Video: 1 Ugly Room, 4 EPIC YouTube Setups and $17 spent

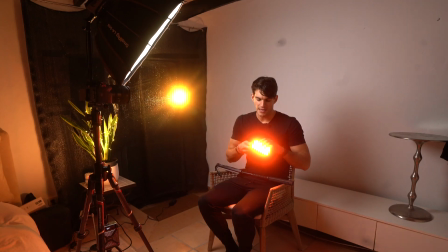16:31 And now we just put it at max intensity, and we're gonna place it in the background just like that.
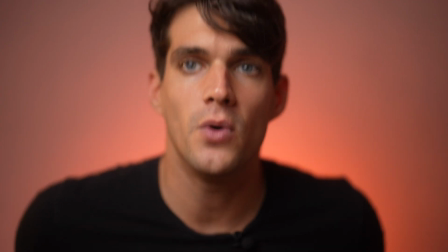16:39 There you go. And then we can move forward. And this is it.
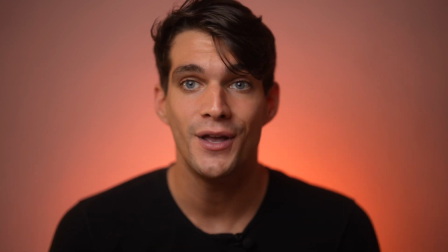16:44 We have already the white wall that looks way better than it used to with just without colors.
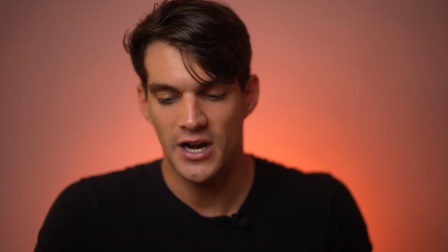16:50 Now I can also add another extra light, which is this one right here,
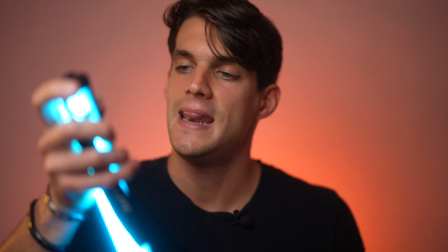16:56 on the opposite of my key light, just to have a little bit of a contrast, a little bit of a rim light on this side.
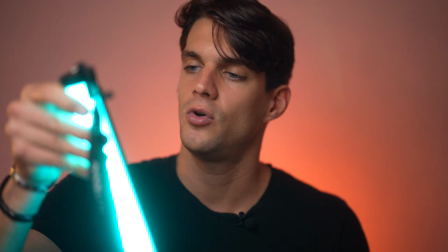17:05 So I'm gonna place this one as well on that color, same color. So I'm gonna go down and see whether we can make it that same color.
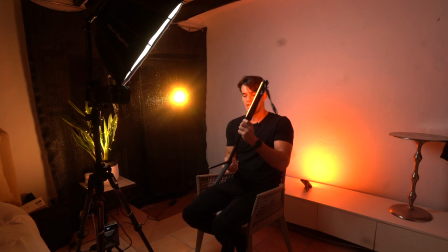17:16 Yeah, this should be it. So once again, I have it on a small tripod right here.
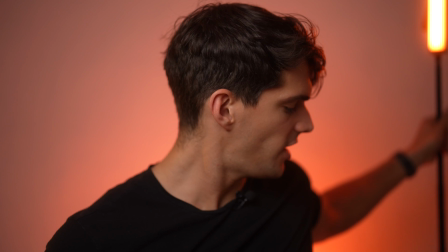17:22 And then on this side, we just place it outside the framing. We can also put it on top of this shelf right here.
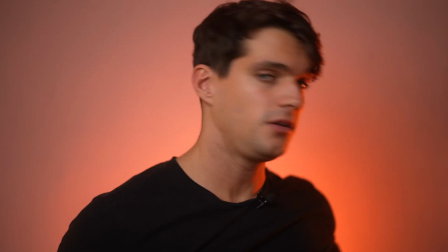17:31 And there you go, maybe actually here. That's it.
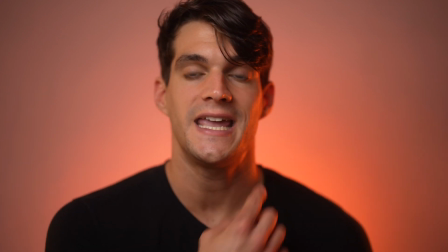17:36 And now you can see that we added this reflection that looks like it's coming from the background, but it's actually not coming from the background.
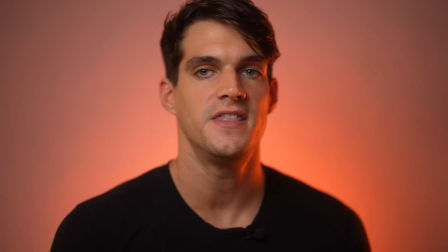17:43 It's coming from this pocket light.
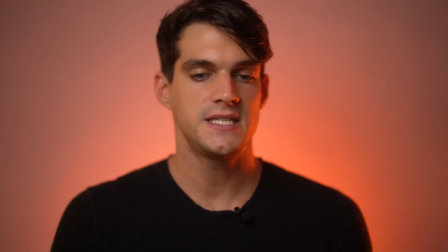17:45 Now, one more thing that maybe we can improve is that we can also try to have that pocket light that we have behind ourselves a little bit higher.
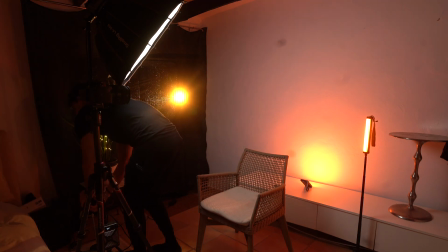17:52 So I'm gonna take, again, the bed lamp that we used before, right here.
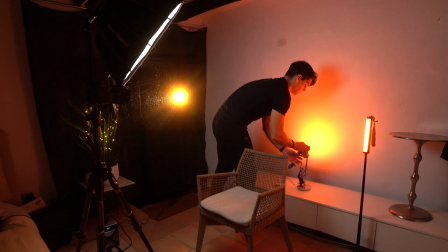17:58 And then I'm gonna try to place this one, let's say like that.
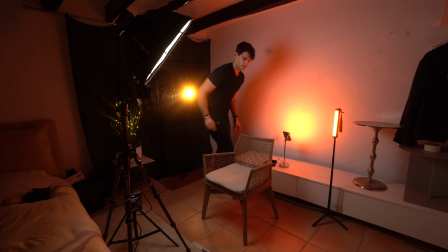18:05 Let's see if it works. Okay, that should be fine. Let's see if anything changed.
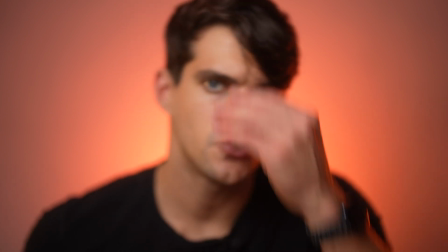18:10 Yeah, the light is a little bit more central. So I like this quite a lot.
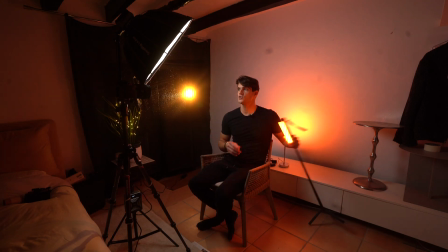18:15 I mean, it's completely different. It's something that you can try. Potentially, we can also change this one into a different color. So let's go complementary of orange. We have maybe teal. Let's see if that works.
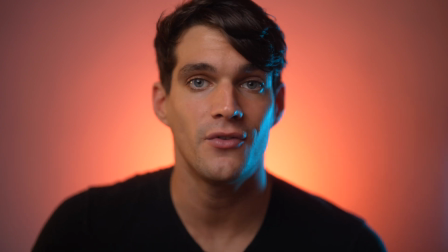18:26 This is it. Yeah. I mean, this is pretty interesting, right? You can play around with the colors, you can do whatever you want, and I think it's not bad.
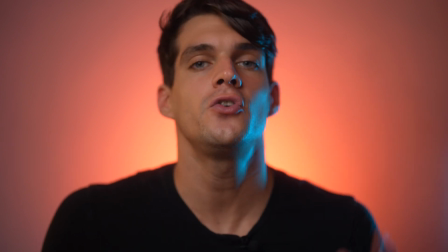18:33 But there is another alternative that I'm gonna show you, and this is gonna be scenario number 4.
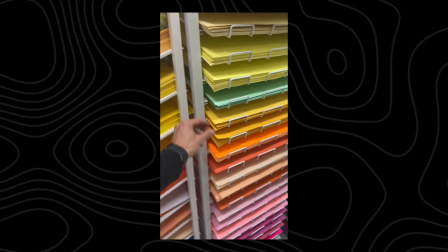18:38 This time I went again into the same house store, and you can find this anywhere.
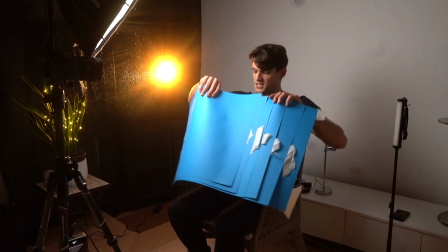18:42 I bought this colored papers. I bought this light blue color because I really like the blue as a color.
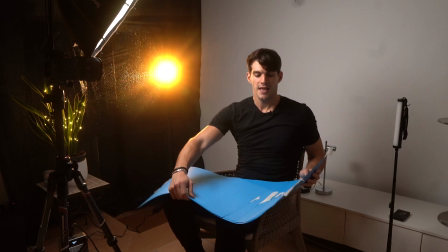18:48 It's my favorite color, but you can buy any color that you want. And one very cool thing about this is that they're so cheap.
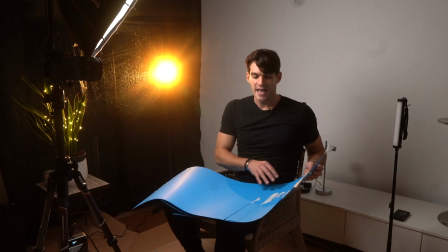18:54 They're just 70p each. And I'm gonna place them in the background,
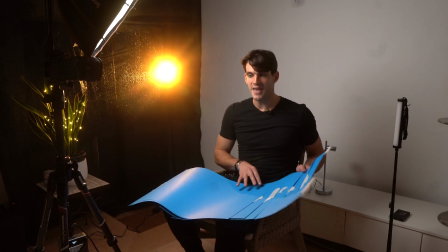18:58 and I'm gonna attach it to the wall with some tape and see whether we can make it work as a 4th alternative in the same room.
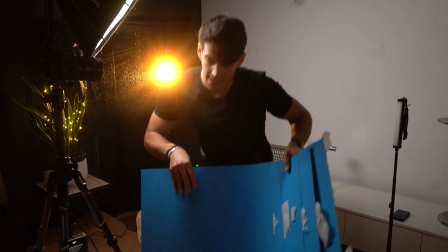19:05 So let's do that.
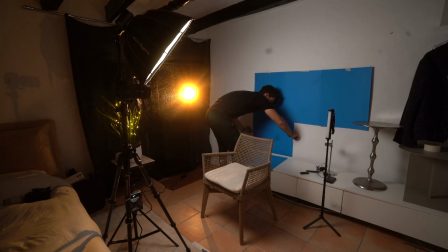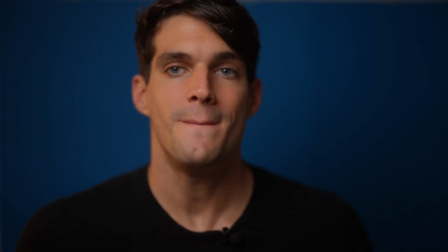19:12 Now, already like this, we have a dark blue, but as we know, if we wanna make things a little bit brighter in the background, then we just need to turn on a light.
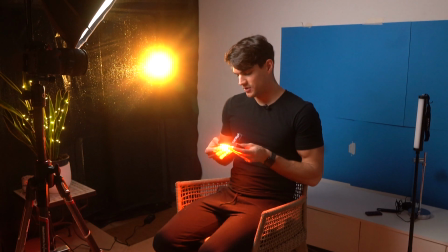19:21 So in this case, I'm gonna use again the same pocket light right here, but this time I'm gonna change it to simple white, but cold white.
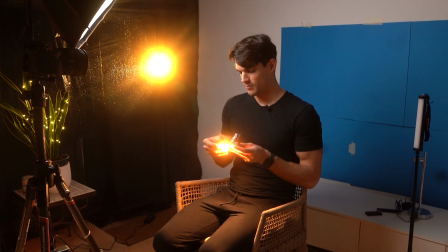19:29 So I'm gonna use maybe
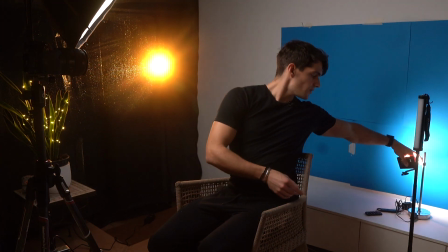19:35 5,000, 5,600 Kelvin, just right here. Then again, we're gonna place it right here.
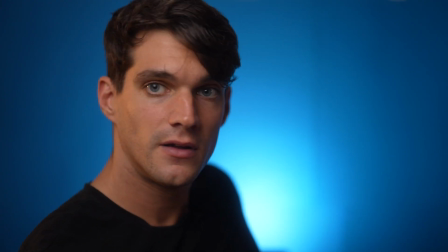19:44 Yeah, just behind myself. This is nice, and there you go.
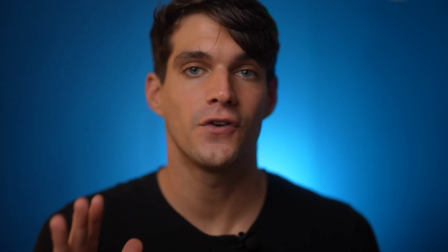19:50 Look how good this looks. We just have one key light in front of us, the camera, some very, very cheap paper in the background,
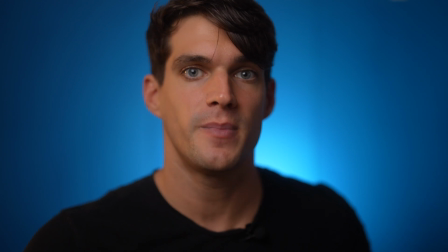19:59 but then because we can separate ourselves from the background in a very small space, then we don't see the line from the paper, and this is actually pretty epic.
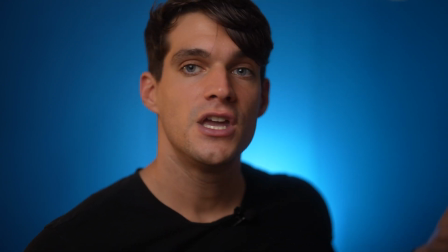20:07 And then one last thing that we can do, obviously, is to turn this light back on again.
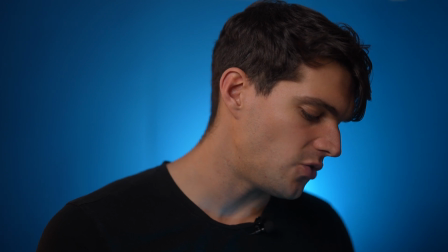20:12 We can keep from this teal, or we can change it to a little bit darker blue just to match the background.
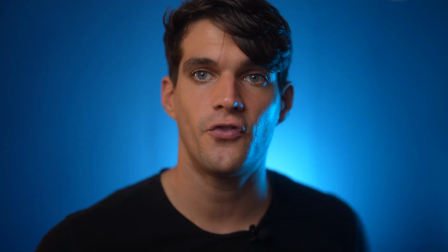20:17 And then again, the same position, just sort of frame, we can see how good this looks.
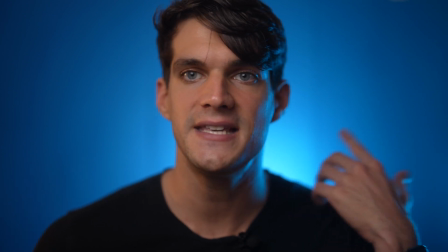20:22 This reflection looks really, really amazing, this rim light and this contour that we have right here.
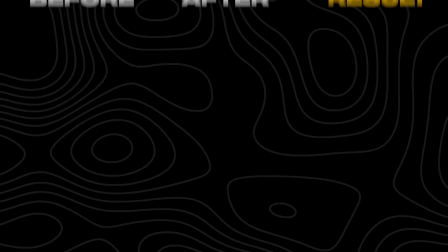20:28 In case you want to know more about creating a studio in any room, I have an entire course that is called the Home Studio Blueprint, where I go more in depth about things.